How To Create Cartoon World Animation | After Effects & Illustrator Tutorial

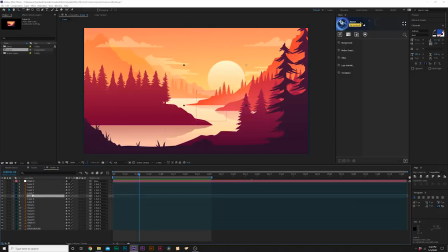255s
And when it comes to more complex shapes that are not easily separated in Illustrator, like these trees here, what we want to use is something called a puppet pin tool. So for example, I'll solo this layer right here. We see how we have some trees, and I'm gonna come here and grab the puppet pin tool.
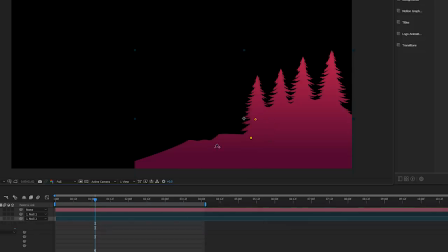269s
So we simply just want to animate the trees. So what we'll do is we'll click a bunch of points to hold everything in place so it doesn't distort. Then we'll click a point on top of the trees, and then we can shift click each of the points here so they're selected. Then we can move forward in our timeline and we can animate these over,
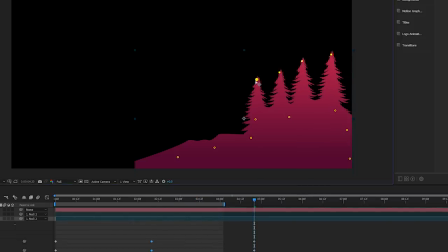286s
and then move forward again and animate them back, or animate your object in any way you need to.
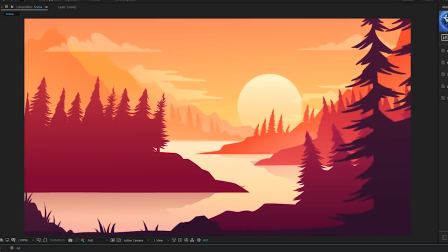293s
So now we have these trees subtly animating with the wind. And you can apply this puppet pin tool technique to every layer that you want to use it for. And you see we have all of our trees animated and even the grass down here, which is really nice.
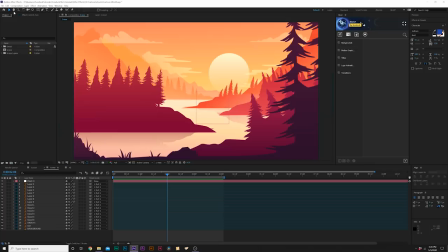305s
Now, let's talk about some more abstract animation techniques. So in my case, I have this water here and I want this to be rippling.
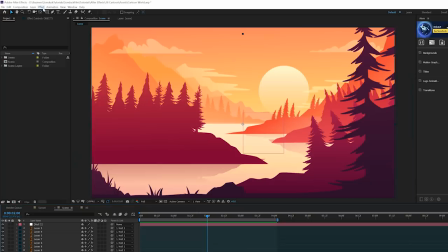313s
I make sure that I know what layer that is and I go to Effect, Distort, and I'm gonna grab Ripple.
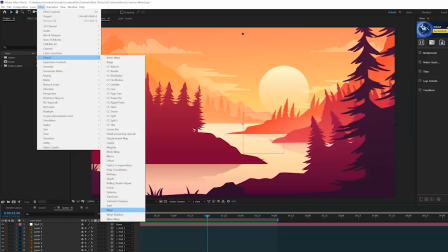318s
Also keep in mind that Liquify, Bulge, and Warp are good effects for animating.
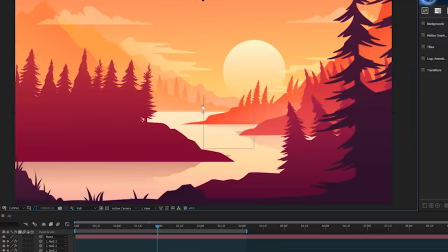324s
So just keep in mind that you have those tools and experiment with them. Grab Ripple. And we have an anchor point for our ripple effect and we can put this in the center of our water, increase our radius.
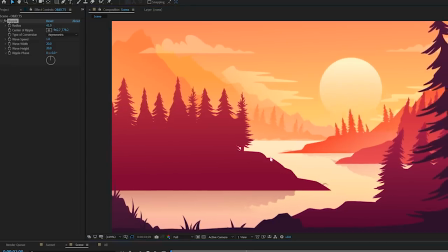333s
The nice thing about this effect, it'll automatically be animating. We can bring down the wave width and the height, and then we can change the type of conversion to symmetrical and just experiment with the rest of the settings.
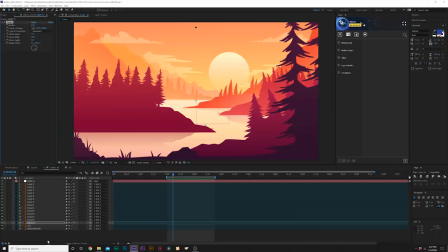344s
Now we're not just done yet. I want to add a couple of things to help bring the scene even more to life, like a little bit of overall animation and how we can change the lighting of the scene, which is very important.
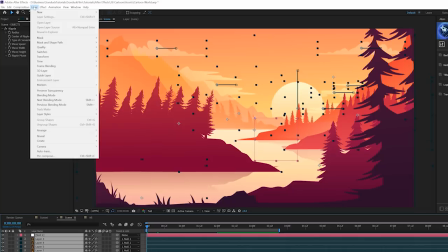354s
So to add some overall animation, we'll grab all our layers and pre-compose it by going to layer pre-compose.
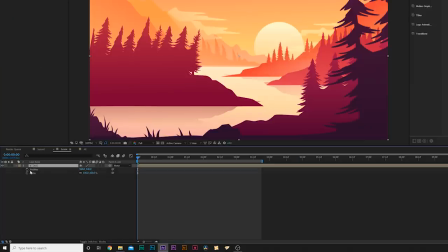360s
Then we can simply hit S and shift P on keyboard for position and scale, add a keyframe for both of them, move forward to the end of your animation.
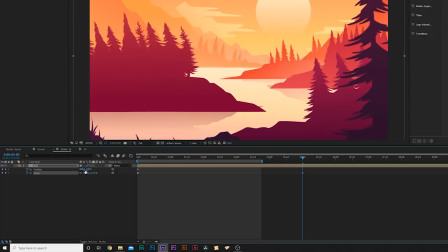367s
We can scale inward or outward and just change the position any way that we see fit.
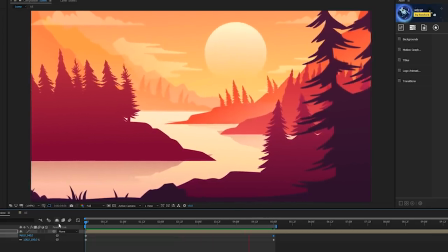373s
And now we have this very nice overall animation into our scene, which pulls us in, or you can animate it out, which pulls us out.
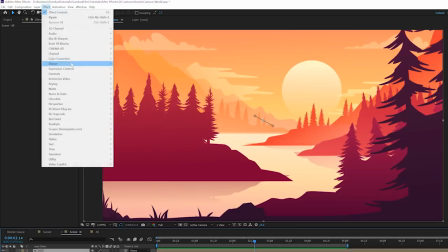380s
And then affect the lighting of the scene. Let's go to Effect, Color Correction, and we'll add Brightness and Contrast.
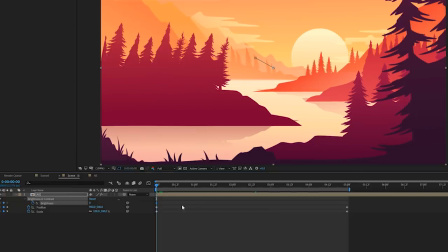385s
We'll add a keyframe for Brightness, and we'll bring that keyframe to the end of our animation. And we'll bring the Brightness down.
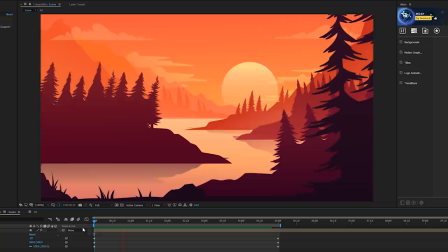391s
So now the lighting will change as the sun goes up. And this is a lighting concept you want to think about when lighting should be changing.
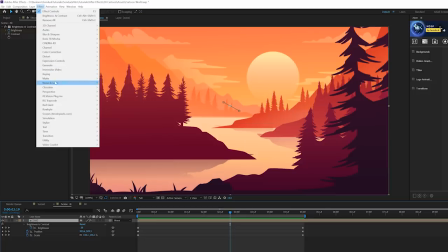398s
And then for a personal touch, what I do with all my animations is I go to noise and grain and add a noise.
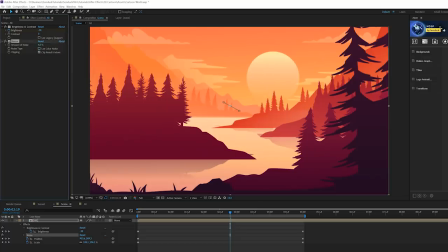403s
And I set this up to like 6% and uncheck use color noise. And this will kind of make it seem a little bit more filmic.
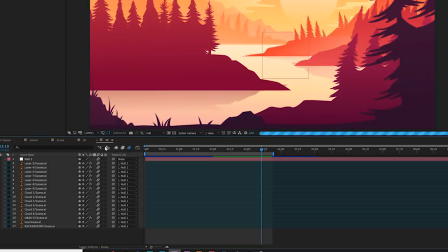409s
And as optional, you can turn on motion blur for all your layers and make sure it's turned on in your main composition.
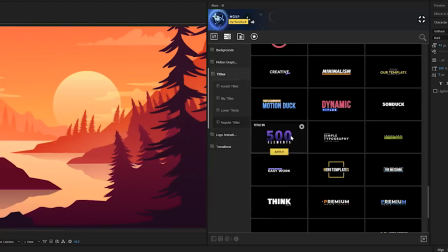419s
To close off this tutorial, I want to give a shout out to our Motion Graphics Starter Pack, which is this After Effects template right here.
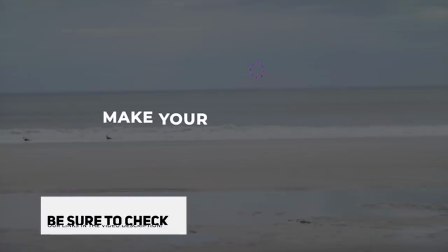425s
And this pack has 500 elements all built to help you save hours of time and help you produce amazing motion graphic work.
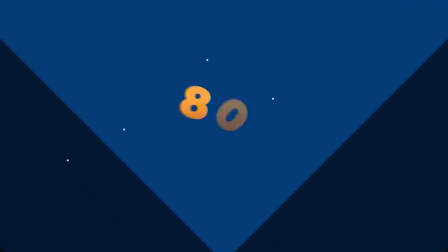431s
It comes with over 150 motion graphics, over 200 title templates, animated backgrounds, transitions, and logo animations.
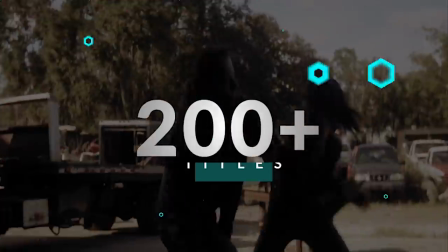438s
The Motion Graphics Starter Pack has been created to help you enhance your compositions with little time.
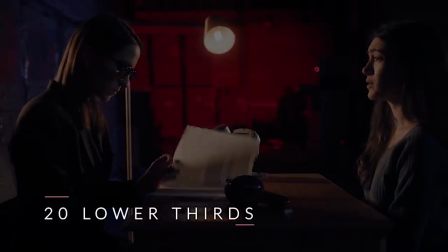443s
So be sure to check the link in the description to our pack and watch our full review on it. If you do pick it up, you will be supporting our channel, so thank you. So that is our tutorial guide on creating these cartoon-based environment animations. I hope this tutorial has come off as easy, and now you should be able to create whatever general cartoon animation that you're looking to create.
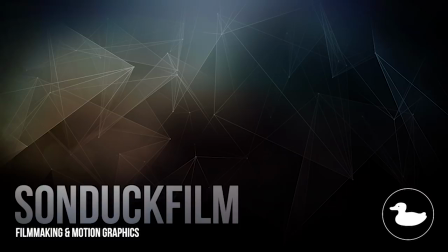464s
So I hope you guys enjoyed this video. If you're new here, be sure to hit that subscribe button because we post multiple post-production tutorials every single week right here on the channel. You can also hit me up on my social media networks. Those links are in the video description, and always be creating.